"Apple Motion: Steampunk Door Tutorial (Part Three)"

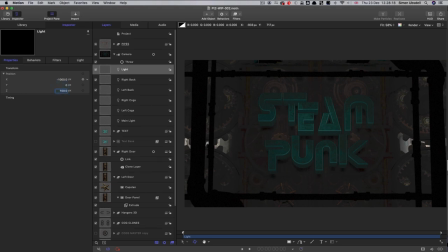And let's move it out on y. so we probably need to go for something like 1600 in order to cover the pipes like that and i think what i might actually do is increase its fall off if we went for 10 so it just gives us a faint sense of those those pipes
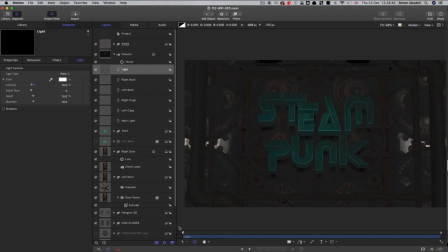without them actually being too lit because obviously there's the texturing is not fantastic on them but uh the sort of dark looming shape is
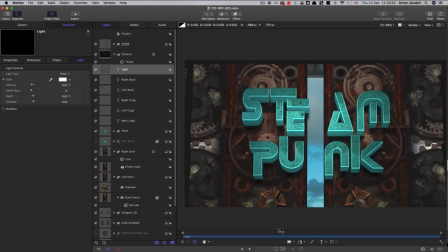is working really well so that really is pretty much the
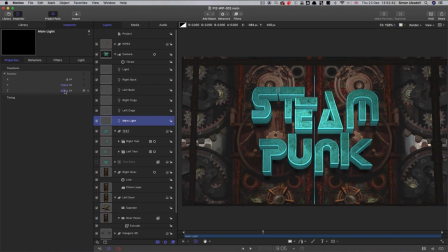overall scene i'm just going to whiz through some very small tweaks so i'm just going to move that main light a little bit close to the text i'm going to select the text i'm
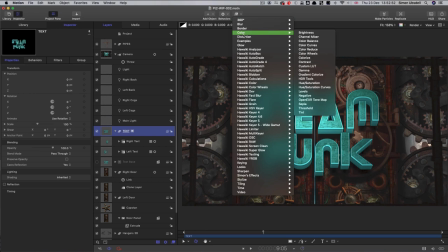going to add color levels and just
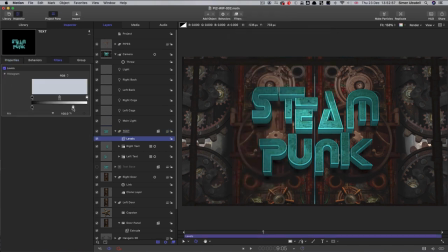darken it down just a little bit again i'm going for drama all the time here and might take that main light and maybe just give it a little bit of a
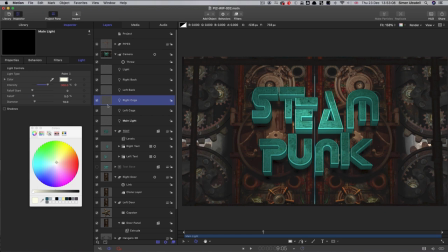yellow cast and then select the two cog lights and go in the opposite direction just so we've got more color contrast come down to that
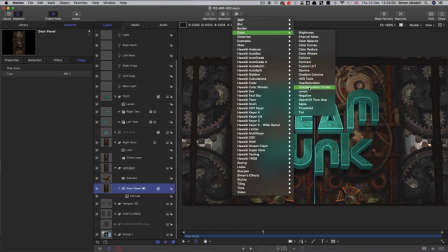door panel add a color levels again just doing this really quick just just
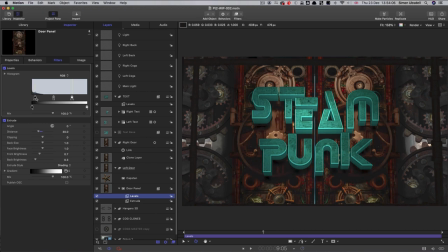want to give it a little bit more crunch like so again just kind of drama make everything stand out a little bit more so you get the idea there's there's lots you can do just kind of tweak tweak the look to your taste
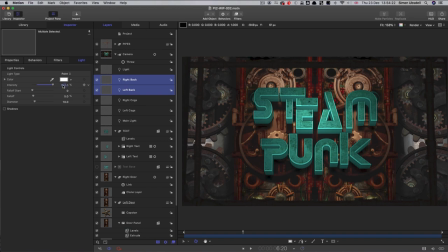I think I'm definitely going to take those back lights and crank them up a lot let's even go for 1500 just so we've got
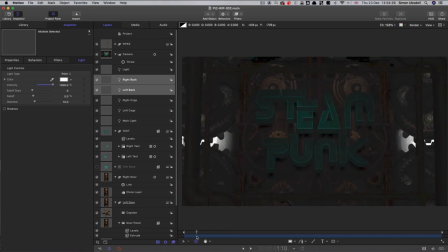a lot more drama out of those especially at the beginning there that's that's kind of nice when they're really intense
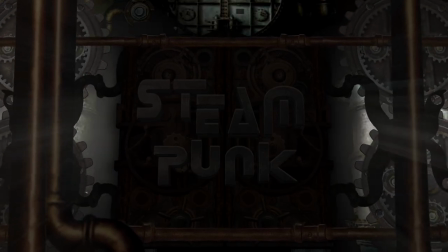so in my version I added some nice light rays at the opening here a little bit of glow
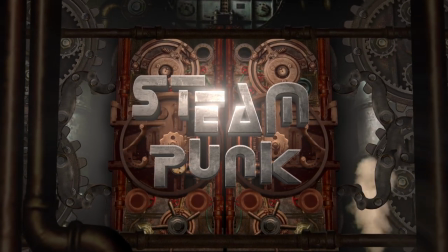on the text as you can see and then these plumes of smoke as the
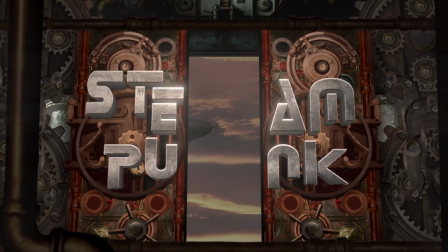door begins to open and then behind the door we can see this steampunk
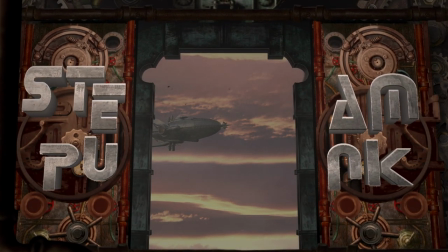airship and a small flight of birds crosses over as well.
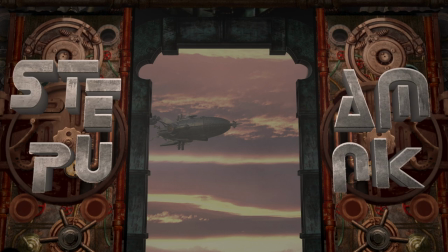So lots of extra details that you can add or not as the case may be but I think I hope you've got the the overall idea of the project.
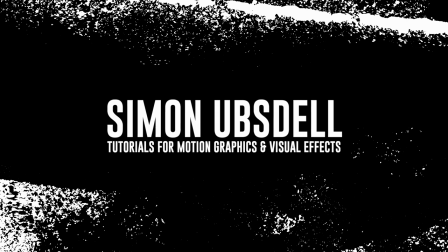So thanks very much for watching and I hope to see you again another time.